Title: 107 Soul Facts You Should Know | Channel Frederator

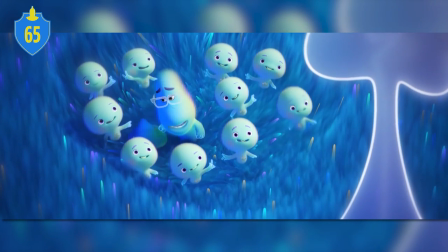985s
Animators created 2 designs for the souls, one for the new souls in the Great Before,
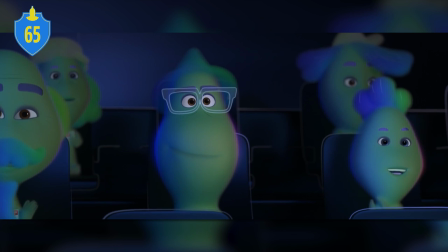989s
and one for mentor souls, which feature more distinctive characteristics due to having been on Earth already.
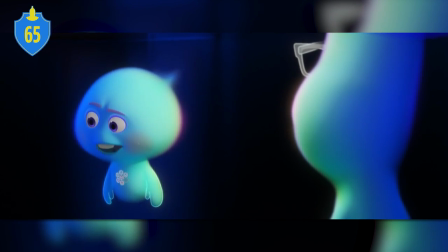994s
Animators also created a distinctive design for 22, as the character hadn't been on Earth but had begun to evolve.
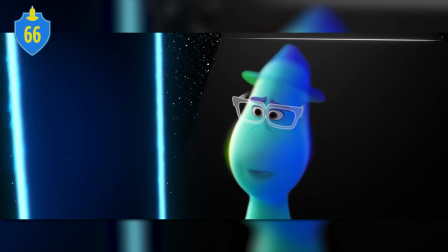1000s
Number 66. Ignoring the final shot, the entire movie takes place within a single day. Number 67. Jamie Foxx cried when he recorded the last line of dialogue in the movie when Joe says, "I'm gonna live every minute of it."
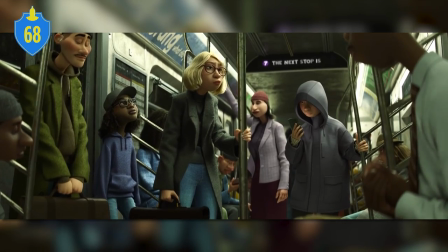1013s
Number 68. When Joe and 22 are on the subway train, 22 finds a cup under the seat that's still got some stuff inside.
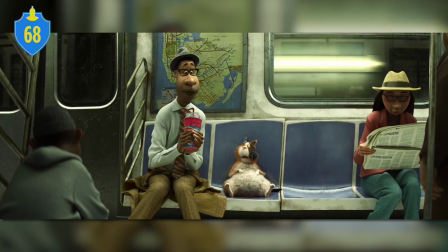1020s
Her exclamation of, "Can you believe it? It's half full!" is a fun reference to 22's newfound optimism.
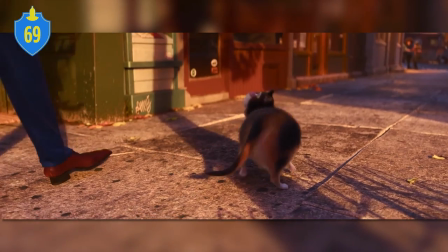1024s
Number 69. Mr. Mittens has calico coloring, which can only occur with 2 X chromosomes in female cats, with very few exceptions.
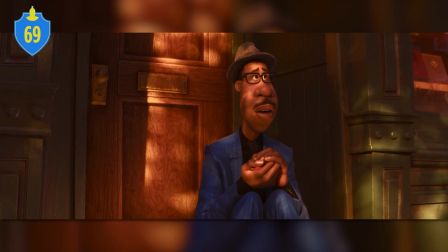1032s
Since Mr. Mittens is not female, this makes him a 1 in 3,000 anomaly.
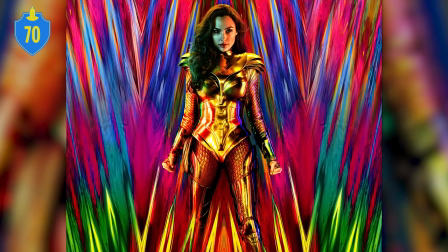1037s
Number 70. Along with Hamilton and Wonder Woman 1984, this was one of the most watched straight-to-home viewing movies released on a streaming service in 2020.
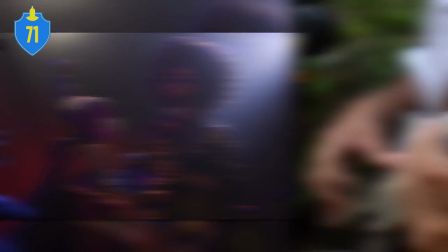1045s
Number 71. One of the characters says that they're playing a Sarasvati. This is a stringed instrument that's an ancestor of the sitar and is popular in southern India.
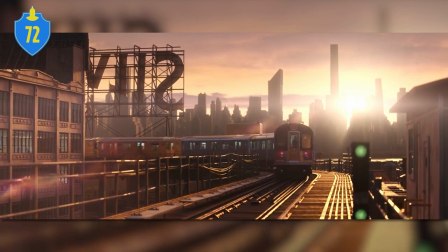1053s
Number 72. The Mystics sail around to the tune of Subterranean Homesick Blues, a song by Bob Dylan,
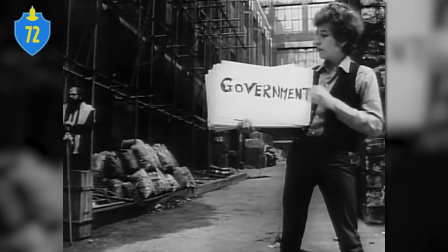1059s
notable for its unique lyrical composition of the time and the music video featuring Dylan rapidly swapping cards with the lyrics on them,
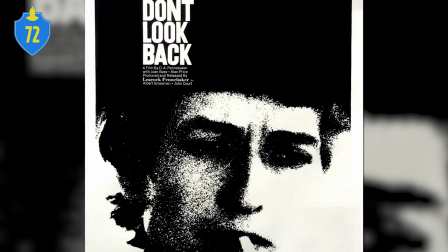1065s
featured in the 1967 documentary Don't Look Back. Number 73.
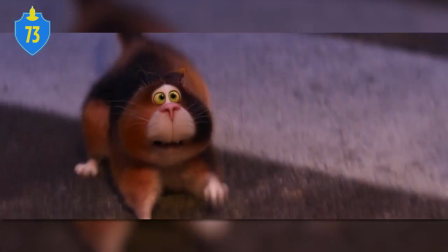1069s
The name of the cat therapy service Mr. Mitten works for is called Feline Better, a play on feeling better.
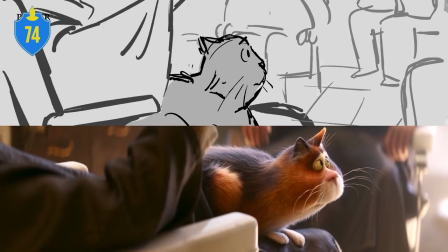1074s
Number 74. The storyboard team created approximately 73,811 storyboards during the movie's development.
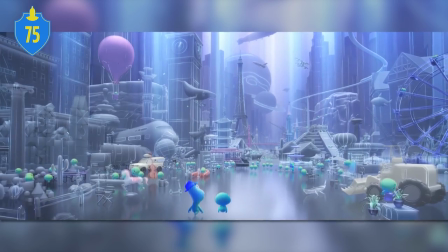1081s
Number 75. In the Hall of Everything, the monuments, which include a Japanese pagoda, Big Ben, the Eiffel Tower, the Golden Gate Bridge,
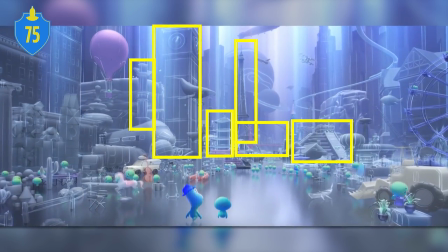1088s
El Castillo and Chichen Itza, and a First Nations totem pole from Canada, correspond to the country pavilions in the World Showcase at Epcot.
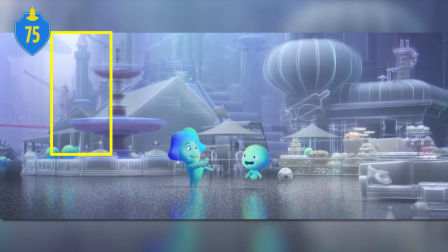1095s
You can also see Cinderella's castle in the background. Number 76.
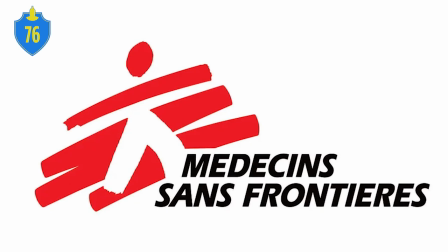1098s
The name of the group Mystics Without Borders is a play on the real-life organization Médecins Sans Frontières, aka Doctors Without Borders.
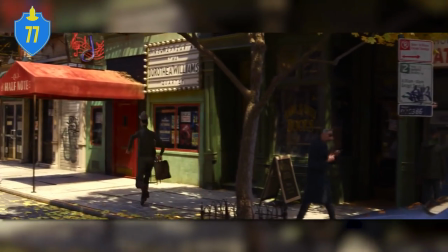1105s
Number 77. The Half Note Jazz Club is modeled after the famous Village Vanguard Jazz Club in New York City.
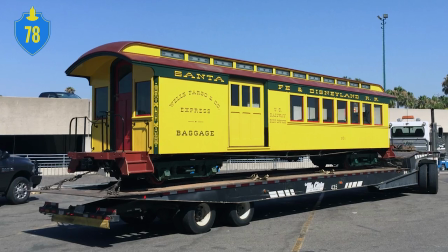1111s
Number 78. Right after Joe and 22 enter Just a Box, there's an outline of the original Disney Railroad passenger cars in the back left.
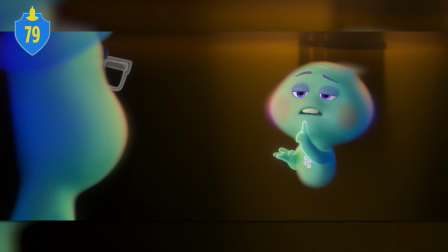1119s
Number 79. When 22 is listing her mentors, one of them is Marie Antoinette.
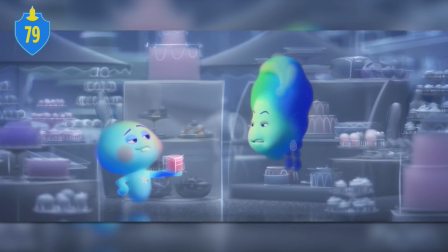1124s
She's seen with only her head because she was beheaded during the French Revolution.
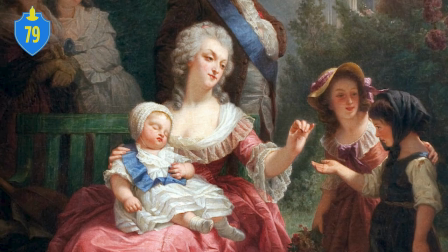1127s
22 is also offering cake because it's often misquoted that Marie Antoinette said let them eat cake when she was told that the people of France were starving.
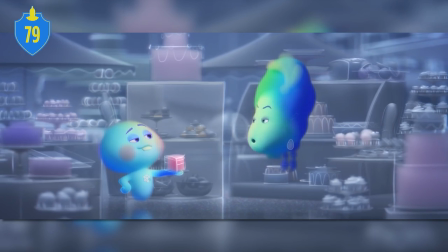1134s
While it's most certainly true that Antoinette's wealth had made her out of touch with the plight of the peasants, the quotation itself,
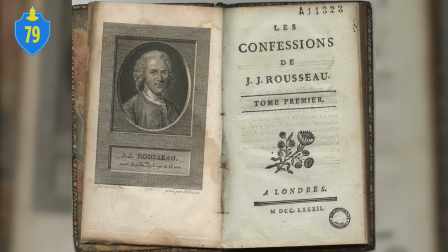1140s
originally qu'il mange de la brioche, first surfaced in Jean-Jacques Rousseau's Confessions,
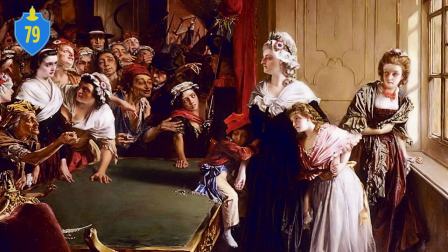1144s
written in 1765, long before Antoinette supposedly said it herself in 1789.
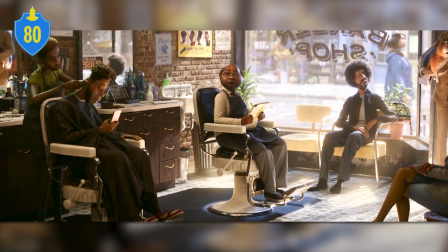1150s
Number 80. In The Barbershop, one of the characters is an homage to former NFL quarterback Colin Kaepernick,
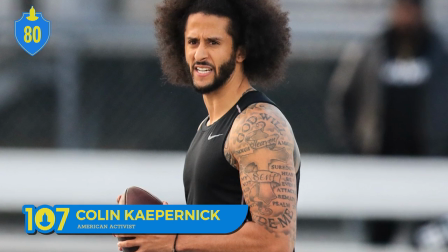1155s
who received national attention in 2016 when he began kneeling for the national anthem in protest of police brutality and America's unjust treatment of black people.
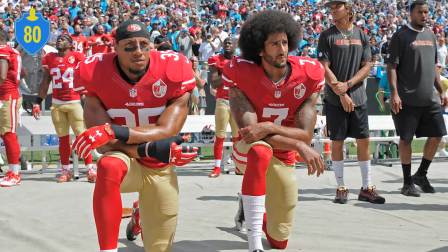1162s
Since then, Kaepernick has become a major activist and champion for the rights of black people, as well as police and prison abolition.
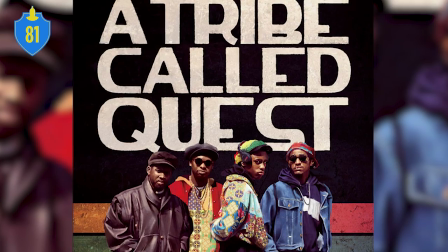1167s
Number 81. When you listen closely in the barbershop scene, you can hear a tune referencing jazz hip-hop pioneers A Tribe Called Quest.
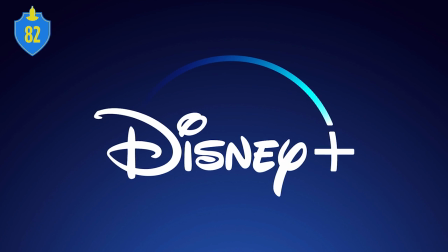1175s
Number 82. It's estimated that with all the new subscribers that signed up to Disney Plus on the run-up to Christmas of 2020, 13% did so expressly just to see this movie.
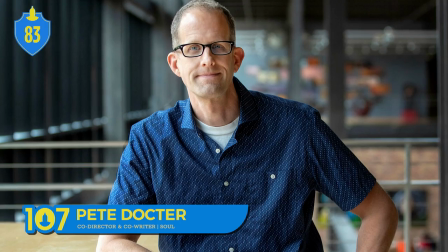1184s
Number 83. This is Pete Docter's first directorial effort without any involvement from John Lasseter,
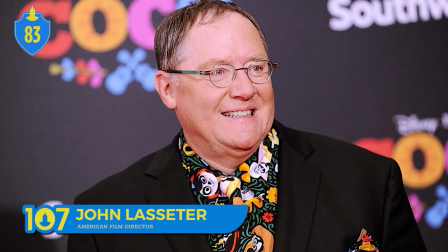1189s
following his departure as CEO of all of Disney's animation areas following allegations of improper workplace behaviors and sexual misconduct.
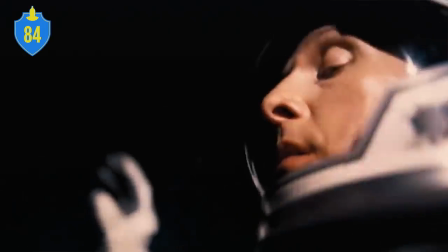1196s
Number 84. Towards the beginning of the movie, when Joe is entering the Great Before, there seems to be an interstellar reference as he enters and passes through the fourth dimension.
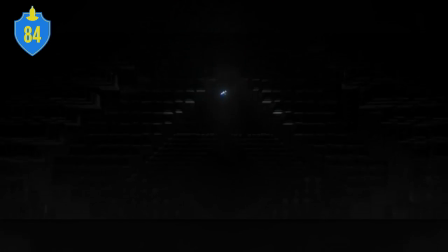1204s
Also, for a split second, Joe appears to be inside a tesseract. Number 85.
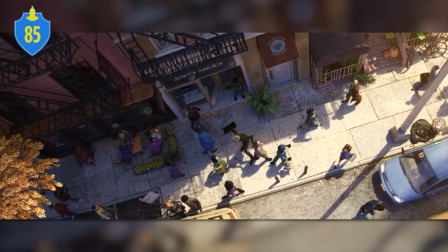1209s
One of the storefronts shown early in the movie is called Jimmy Shoes, which is a reference to the famous designer shoe brand, Jimmy Choo.
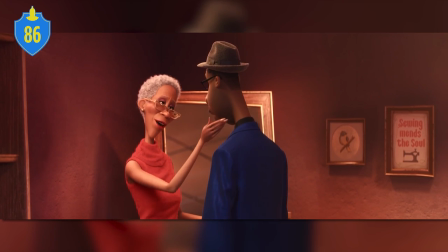1215s
Number 86. When Joe's mom sees him in his late father's suit, she says Ray would have been so proud, a possible reference to Fox's aforementioned role as Ray Charles.
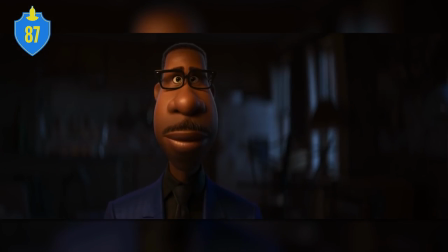1224s
Number 87. Despite Joe being the first black protagonist in a Pixar movie, multiple territories chose a Caucasian voice actor for the part.